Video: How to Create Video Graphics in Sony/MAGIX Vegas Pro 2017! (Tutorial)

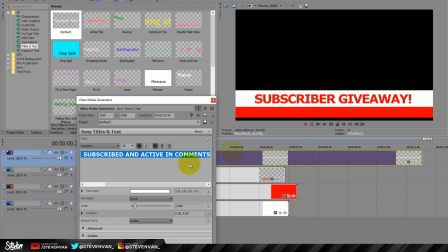(8:18)
Okay, and then we're going to select all here. I'm going to bold this, and because it's going on red, I'm going to keep this as white.
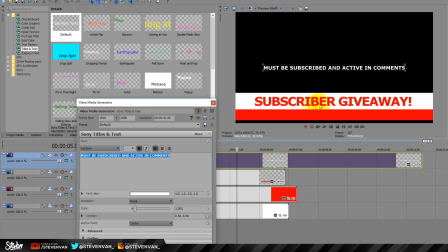(8:26)
And we see here when I click on it that it is way too big, so I'm going to have to pull this down to a reasonable size, and I actually want it to be just a little bit smaller
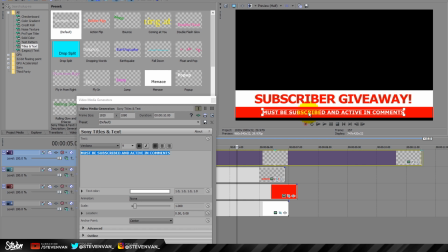(8:35)
than the subscriber giveaway. So now that I have that, then I'm going to pull this in and I'm going to drop it into place.
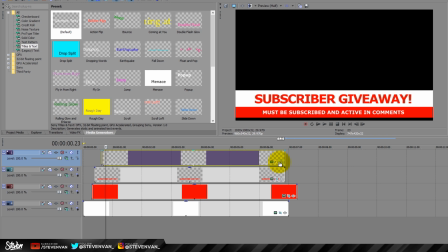(8:46)
So white bar comes in, red bar comes in, subscriber giveaway comes in, and as that is coming in,
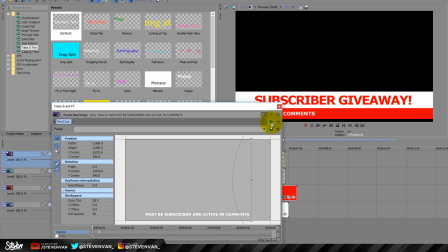(8:52)
we are going to drop in this as well, and this is going to come in from the other side.
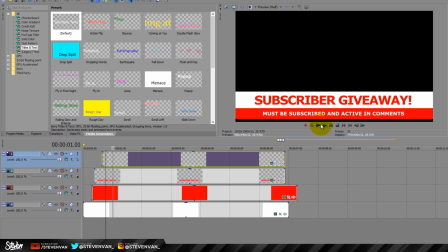(9:00)
So here's the whole intro, and you see it comes in, and you have a subscriber giveaway graphic.
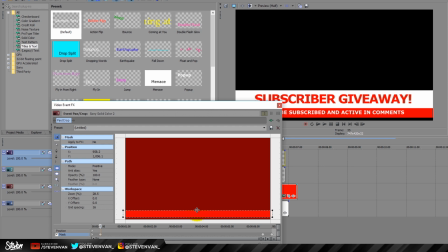(9:08)
Now, because I'm picky in this situation, I would actually go in and I would actually recreate
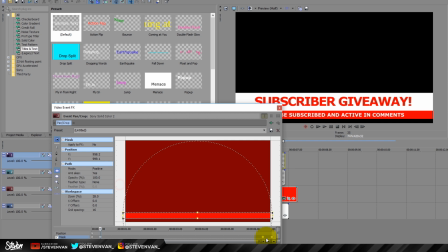(9:15)
some of this, because I think that the bar is just a little bit too big in that situation.
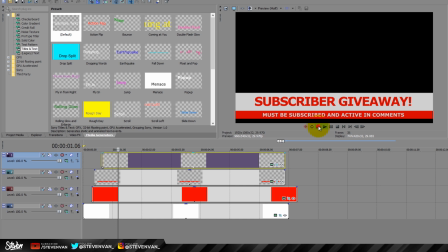(9:20)
So then I would copy that. I would put it here in the beginning part. Should probably still be okay. Yeah, it actually kind of gives it more of like it's a squirting in type of feel to it there.
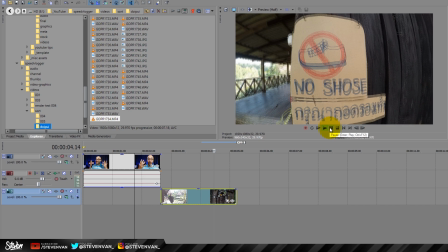(9:34)
But the end result, you know, it comes out looking great. Okay, so let's say that you have a video and you want to transition from one scene into another scene, and you want to do it in a creative way, right? Because Sony Vegas, they have their own transitions, and those are awesome,
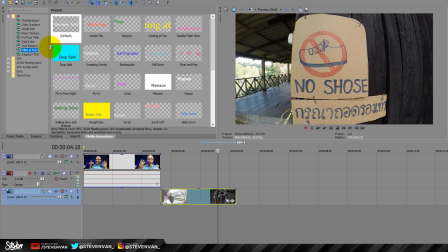(9:47)
but you can actually use the media generated things in order to make those transitions even cooler.
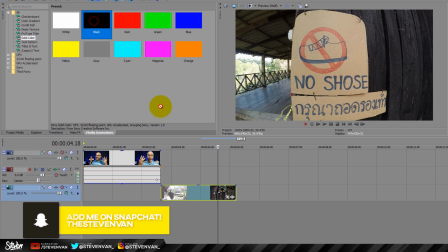(9:53)
So let's say we go up to a solid color, and I'm just going to grab black for now.
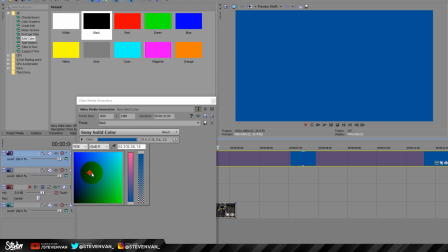(9:58)
I'm going to pull this in, and I'm going to change the color to just something a little more pleasant.
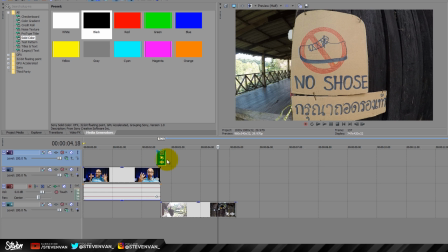(10:03)
It's not as obnoxious. Okay, and then I'm going to bring this in.
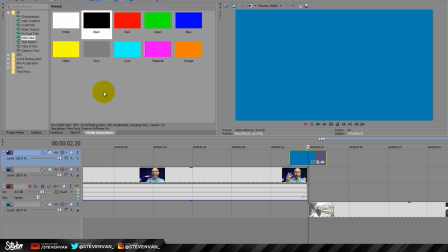(10:08)
Now, if you have Photoshop, or I'll give Steven a blank PNG that you can download.
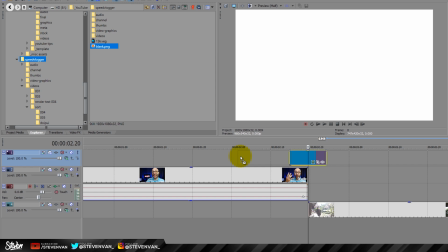(10:17)
And what you can do is you can take a blank PNG graphic, right?
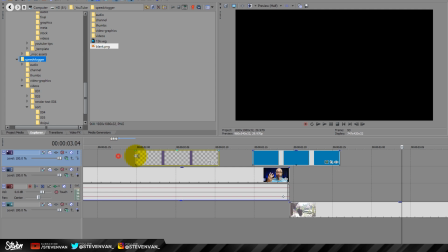(10:23)
This isn't rocket science. This isn't anything magical, but it actually comes out pretty cool in this situation.
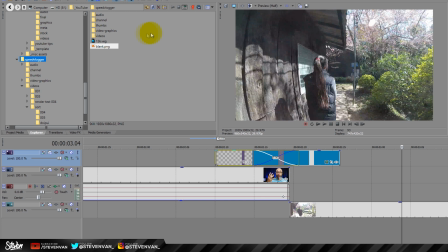(10:31)
So let's say we take a blank PNG graphic and we drop it in. I'm going to move this to 6, drop it in again over here.
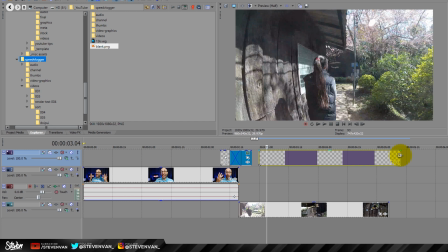(10:41)
And this is transparent, right? I exported this straight out of Photoshop.
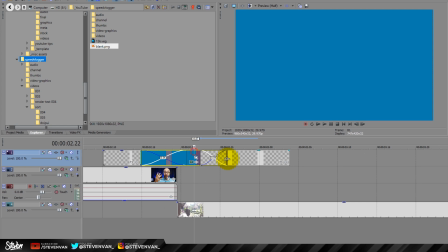(10:44)
You can do this in GIMP or any other software that supports PNG graphics.
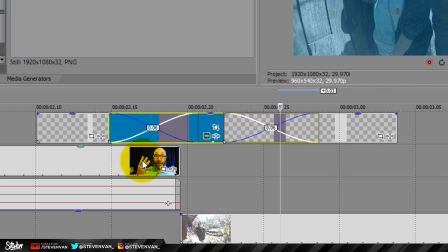(10:51)
But as you can see right here, I have it fading in and I have it fading out, right?
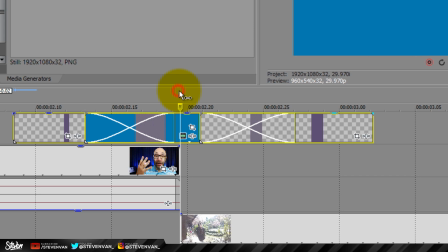(10:56)
So in this situation, if this was a real life video that I was putting together, I would put my cursor here to make sure that when everything happened,
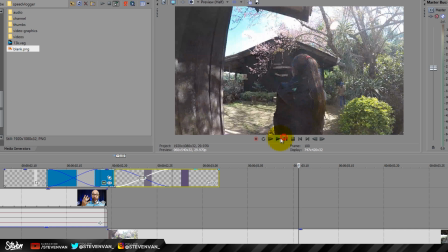(11:04)
that during the transition, it was actually covered up,
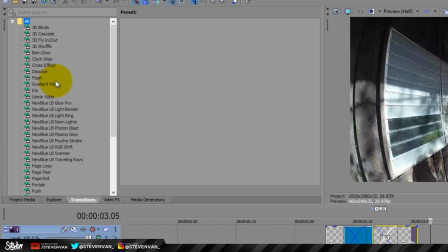(11:09)
right? So here's where the fun is. So you take that solid color, you drop that in, you drop in a blank, and then you can go into your transitions.
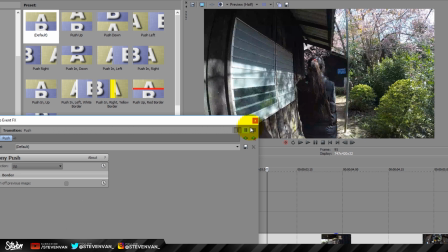(11:18)
And let's say that you want to do a push, right?
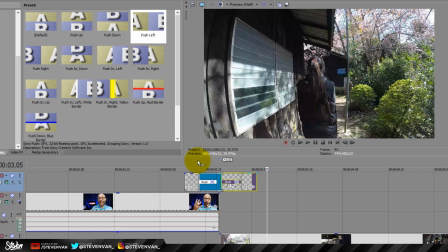(11:23)
So you can just drop that in there and we can push out to the side here.
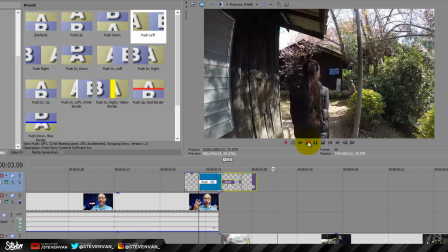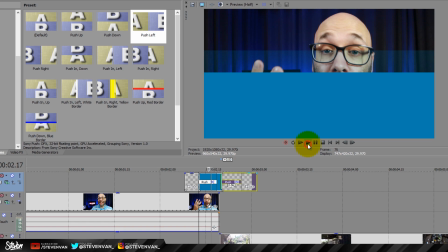(11:34)
Right? And the cool thing about this is if you are doing any type of branding for your channel,
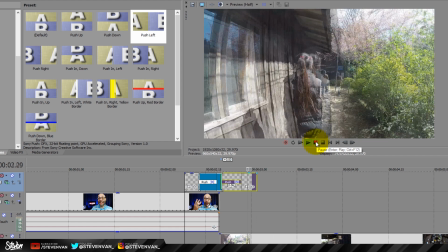(11:40)
then you can use an image here with your logo on it. You can use a texture that represents your brand or that represents your channel.
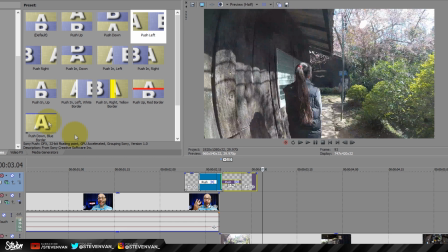(11:48)
You can use a color that represents your brand or represents your channel. I mean, the idea for what you can use back here is limitless.
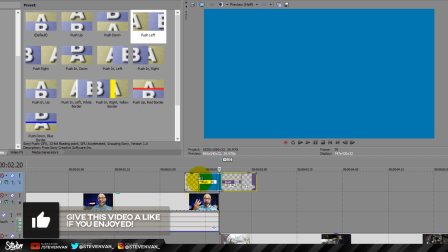(11:57)
I mean, you can even get creative with the videos that you're creating and use one of those videos, you know, put certain effects on it or something like that, and use one of those videos as this point in the transition.
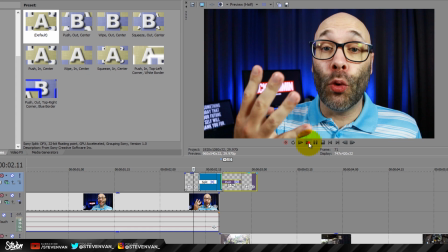(12:07)
But what's cool is you can do this and you can use this with all of the transitions that they have, right?
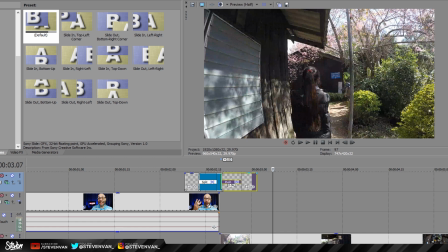(12:16)
So you can have the blue come in like that.